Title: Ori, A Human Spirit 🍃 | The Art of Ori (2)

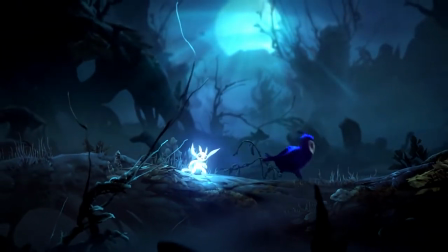It's Ori who tells Ku to hide behind a tree stump, as well as their strength.
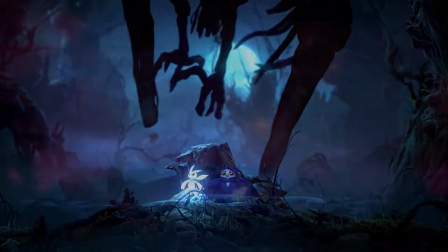They know that they will have to face Shriek sooner or later.
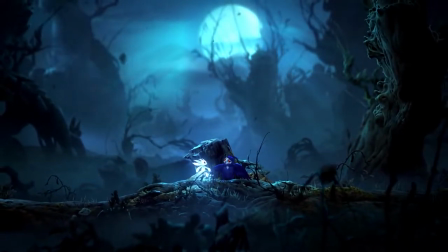Their posture is more determined, they head forward, but we still see their breathing speeding up.
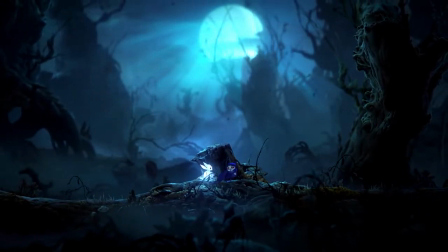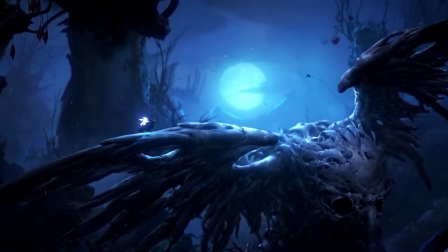Yet Ku manages to change her attitude and there's a mutual protection between the two characters.
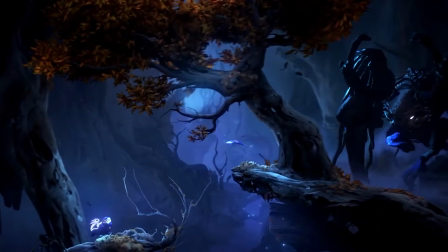Shortly after this first impressive meeting, a game of hide and seek starts between Shriek and the two little heroes.
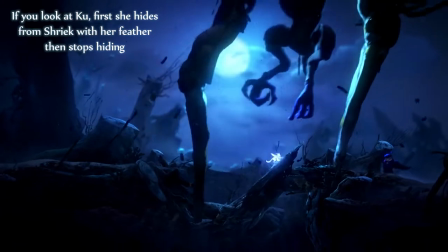But when Shriek attacks Ori directly, Ku changes her attitude as we see the look in her eyes.
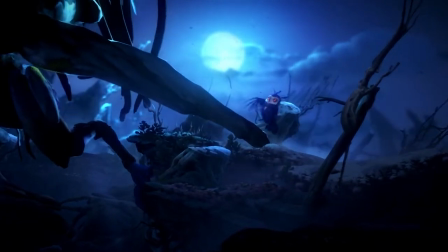It was fear, now it's anger. Having no other choice, glaring at Shriek,
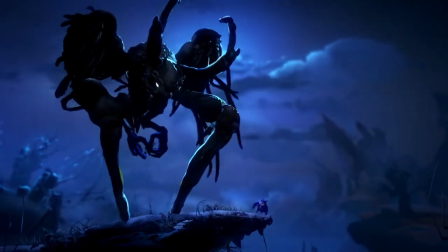she waves her wings and then shakes her head defiantly to then return to a more childish attitude when she staggers at the end of the platform.
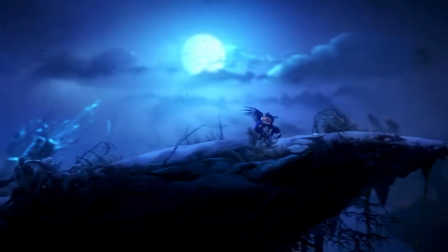Her attention is no longer on Shriek at this time. It's both extremely cute and perfectly unwatchable.
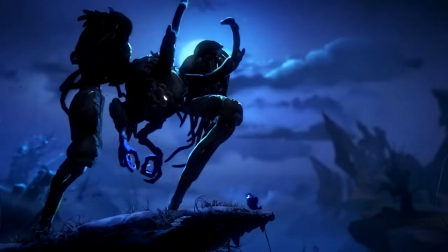Shriek doesn't hesitate to attack the Owlet when she's at her most vulnerable.
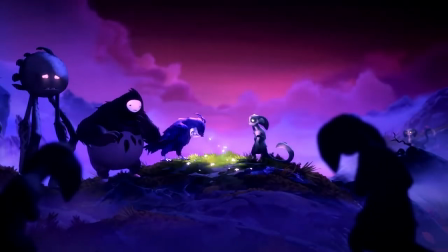Another little detail, at the very end of the game,
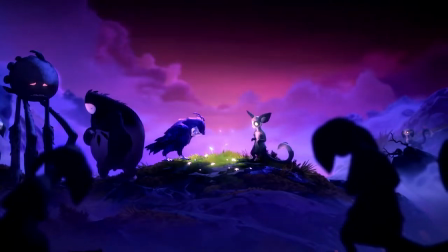when Ori has merged with Ser to become the new spirit tree and the plant starts growing,
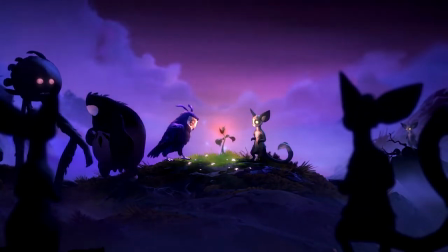we see Ku blinking frantically as if she couldn't believe it. That is also very cute.
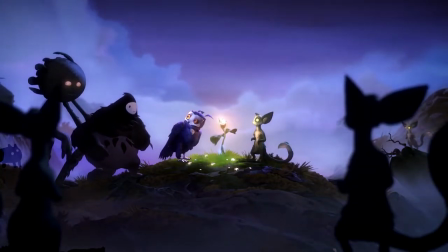Q is cuteness. And Baba is you. Wait, what?
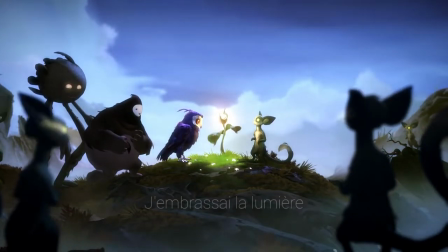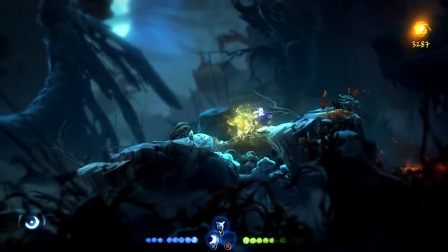Ku has a little more interactions because she is one of the player characters.
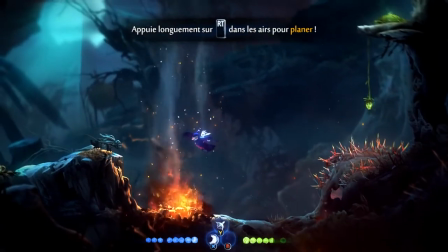In the Silent Woods, after finding her, we go on to a gameplay section where we fly with her, and there, again,
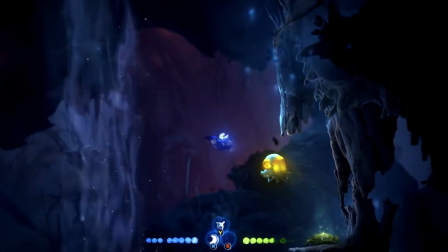the animation is remarkable because, and that's a very nice detail, Ku looks down when she flies to underline her lack of confidence.
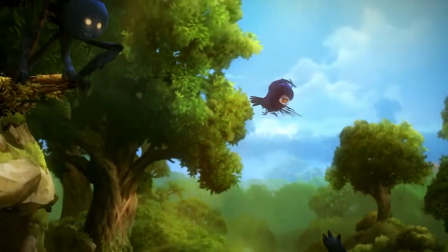We saw in the prologue she struggled when learning to fly.
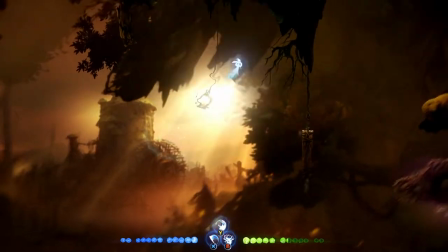In the case of Ori, the main player character, the animation obviously covers different aspects.
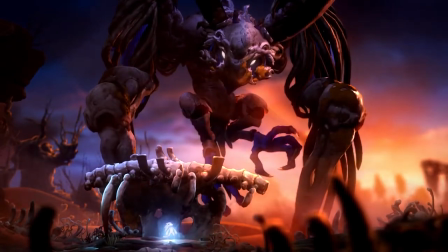The game animation, the movements, and the little spirit's emotions.
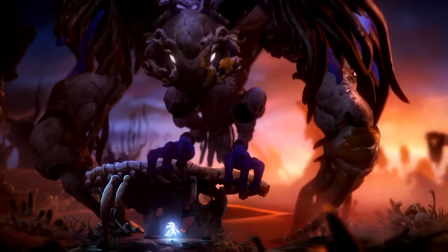The animation of Ori emphasizes their human character.
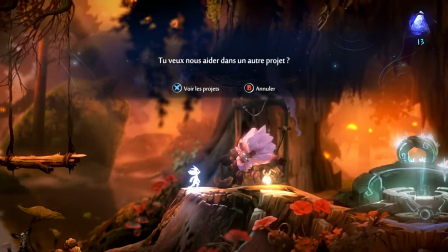We see them breathing when they talk to other NPCs or when they're static.
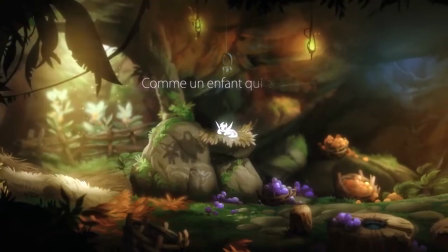We also see their little tail moving, it's very cute. They yawn, they stretch, it's the first action we see them do in the first game.
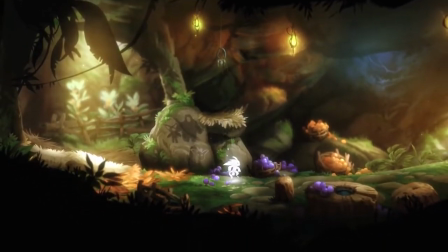They're a child, undeniably.
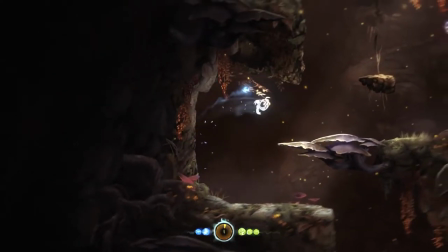Physically, they are very agile, they do wall jumps with their hooves, and their movements show a certain childish joie de vivre.
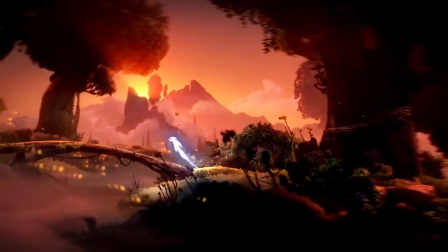They're running very fast, their arms backwards, their jumps, they have a little salto if you time several successive jumps correctly.
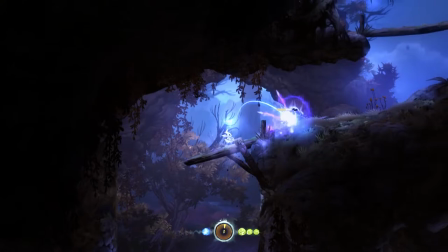When they jump on the spring plants, they do spins, and we often hear them shouting for joy when they jump or when they obtain a new power.
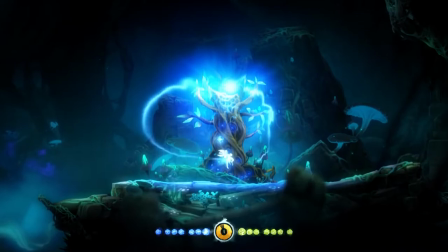We hear it at the very end.
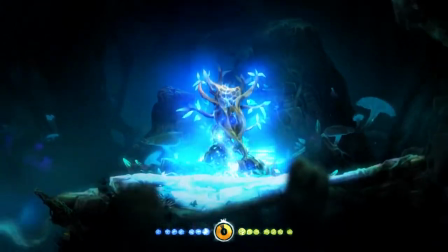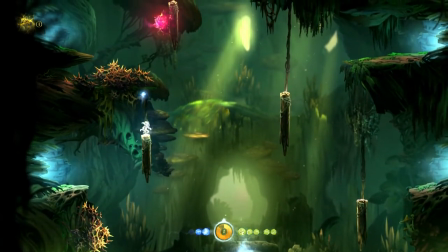Their liveliness is underlined by the physics, which are quite slippery when you are on some narrow platforms.
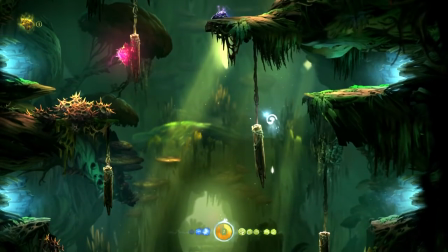The little guy can hold still. I do tend to make said little guy move a bit too much.
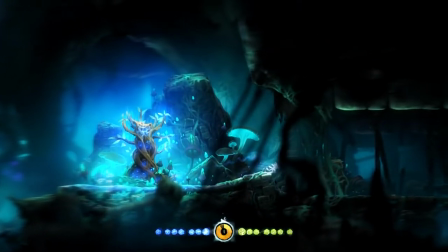The movement being fast, there is no latency. You run and dash instantly.
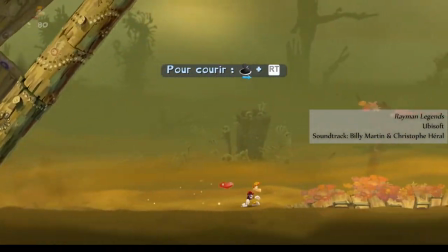For example, in Rayman Legends, there's a short latency when you want to run or fly.
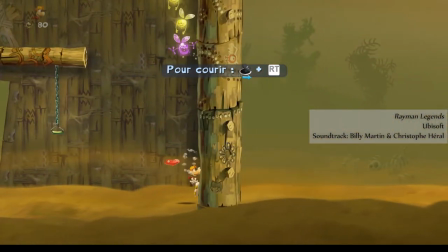It's short, but it's there. It feels different.
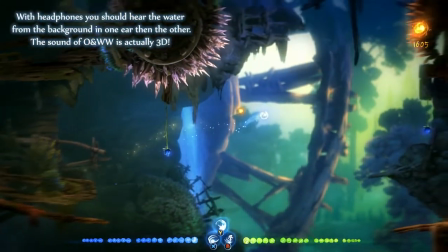The specialization of the sound emphasizes the hero's speed as we hear the sound effects,
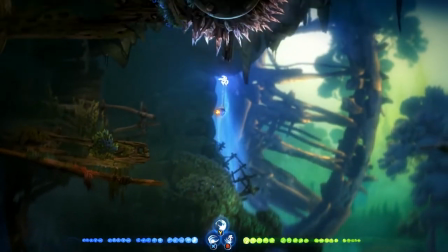Ori's and the world's, pass from one ear to the other depending on our position on the screen and our distance from enemies and objects.
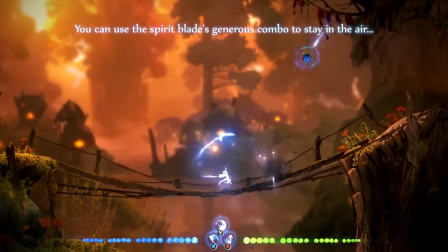More generally, the gameplay offers a lot of freedom and you can easily play with your
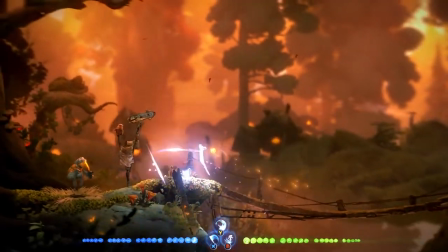abilities or your weapons to go where you are not necessarily supposed to go.
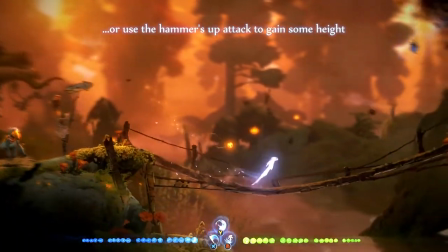No need for flowers to explore the glades.